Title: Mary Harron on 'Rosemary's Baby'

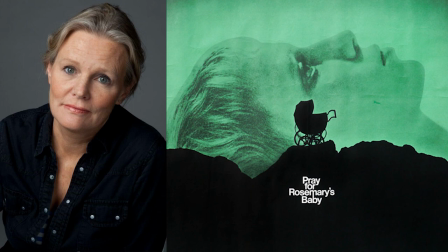0:00 My parents took me to a lot of art movies that a 10-year-old wasn't supposed to. You know, I saw Bergman and Fellini and films like that.
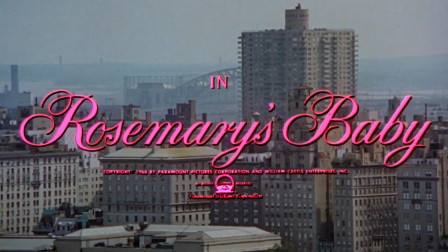0:06 But I did see Rosemary's Baby at an early age. And Polanski, I think, is very imprinted on my consciousness as a filmmaker.
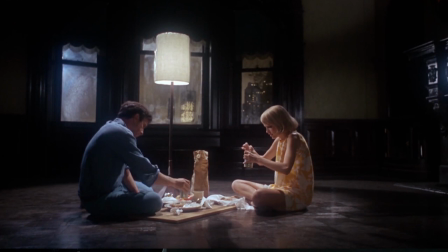0:13 One of the things I really love about horror and the nightmares that it touches on are the idea of security and a stable, normal place that turns out to be a place of danger. Or a person who seems to be a friendly person.
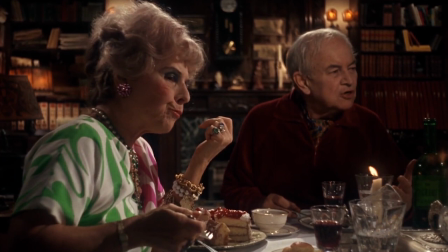0:27 And, of course, one of the greatest things in Rosemary's Baby is The Neighbors. And what's great is that those performances, which are basically comic performances, you know, have the chocolate mouse, you know.
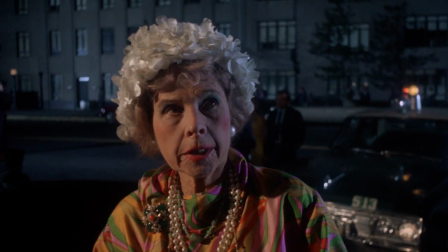0:41 And they're comic performances that are very well pitched that then turn into being very frightening. And the most kind of humorous people are the most dangerous in that film.
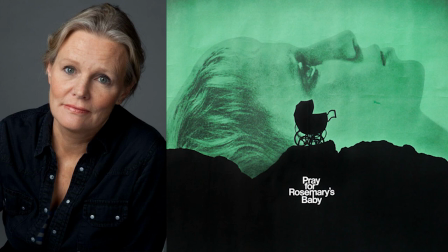0:53 When I saw Rosemary's Baby when I was very young, I don't think I thought, oh, this is female consciousness. But obviously, there aren't that many movies from within a young woman's point of view, within her perspective where she's trying to figure out where the danger is or who you can trust,
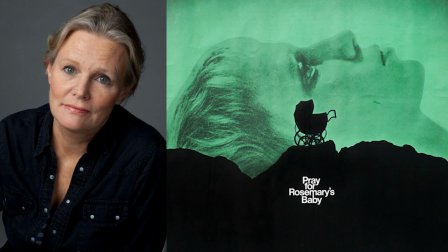1:10 which in a way is what all people are trying to do in young people growing up. You know, who can I trust or, you know, where am I in the world? So her uncertainty, the instability of her position, you know, really affected me.
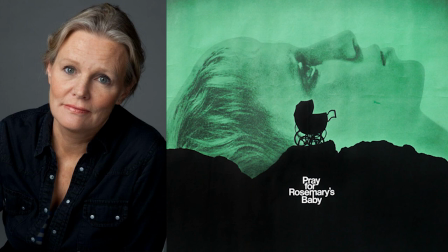1:25 And obviously we know Polanski's guilty of all these things in his personal life.
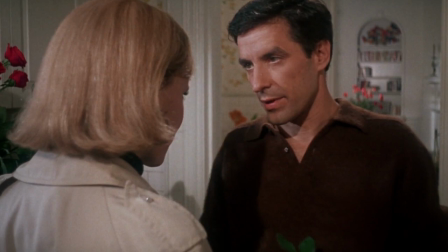1:31 But as a filmmaker, he's incredibly sympathetic to the female point of view. And the relationship between Rosemary and her husband is fantastic.
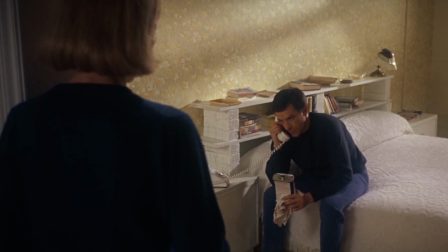1:39 And the idea of this egocentric guy who will do anything and sacrifice her for his ambition. You know, in a way, it's like girls watch out for young actors like this, you know.
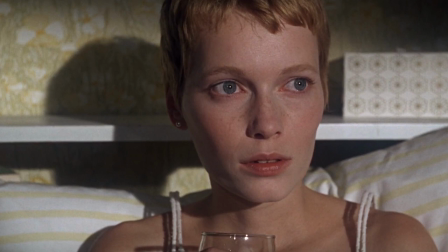1:52 And he's totally, it's totally sympathetic to her and seeing how she's being exploited. And that also, this is another thing that I think young women would really can relate to in Rosemary's Baby.
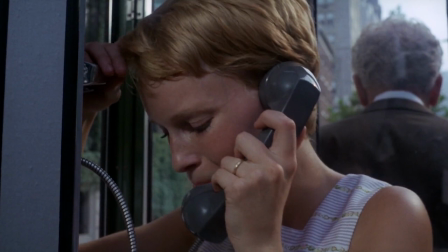2:02 No one believes her. No one takes her seriously.
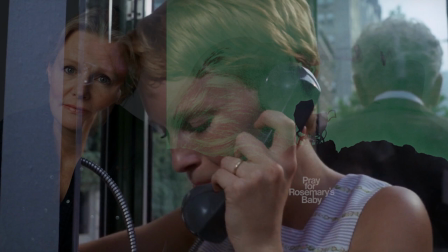2:06 You know, of course, they believe the husband or they believe, you know, the doctors or, you know, they believe other authority figures.
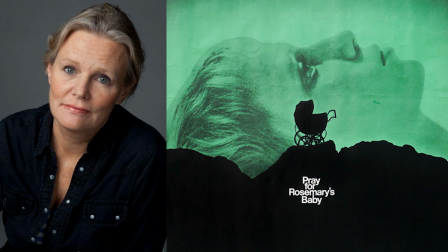2:13 But no one is listening to her. So her opinion is completely invalid. The story is that he shot that almost entirely on one lens.
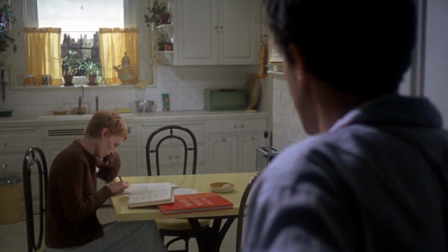2:20 I love the way he used wide-angle lenses. And in fact, when I met with Andrei Sekula about American Psycho, I said, well, there's two people, it's Polanski and Kubrick.
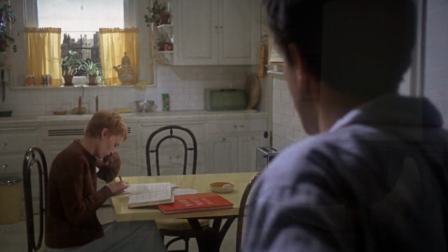2:29 And he said, well, I'm Polish, so I naturally shoot like this.
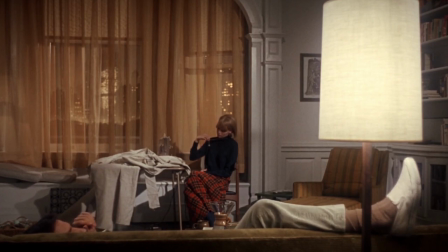2:33 In Rosemary's Baby, it's very wide angles, and placing her within a setting, the apartment's kind of a character too. It also isolates her within this space, and the apartment itself becomes increasingly sinister.
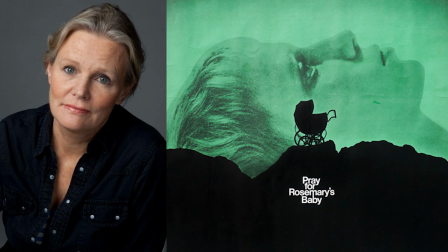2:47 I didn't see Repulsion until I was grown up, and I've seen it several times since. And now it seems to be one of the most prophetic films, because it is about sexual abuse, and it is about the madness triggered. At the very end, you see a photo of her, and you realize that this is all coming from, obviously,
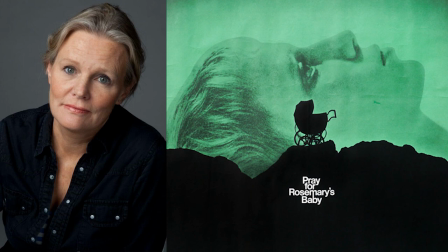3:07 a traumatic childhood of abuse. and that the anger that she has and the desire to act out, I felt like that's a very, a film very much ahead of its time, that, you know, victims can become killers. And that's something that I just done, Alias Grace, about a girl who's abused who may or may not be a murderer.
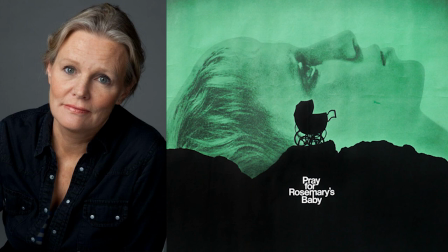3:26 But it's important to remember that victims can turn. A lot of the time, maybe in the male view of women in cinema, is women as victims staying victims. But there's a whole category of films in horror of women turning. And that's kind of an important message to send. Like, don't think you can just abuse people safely.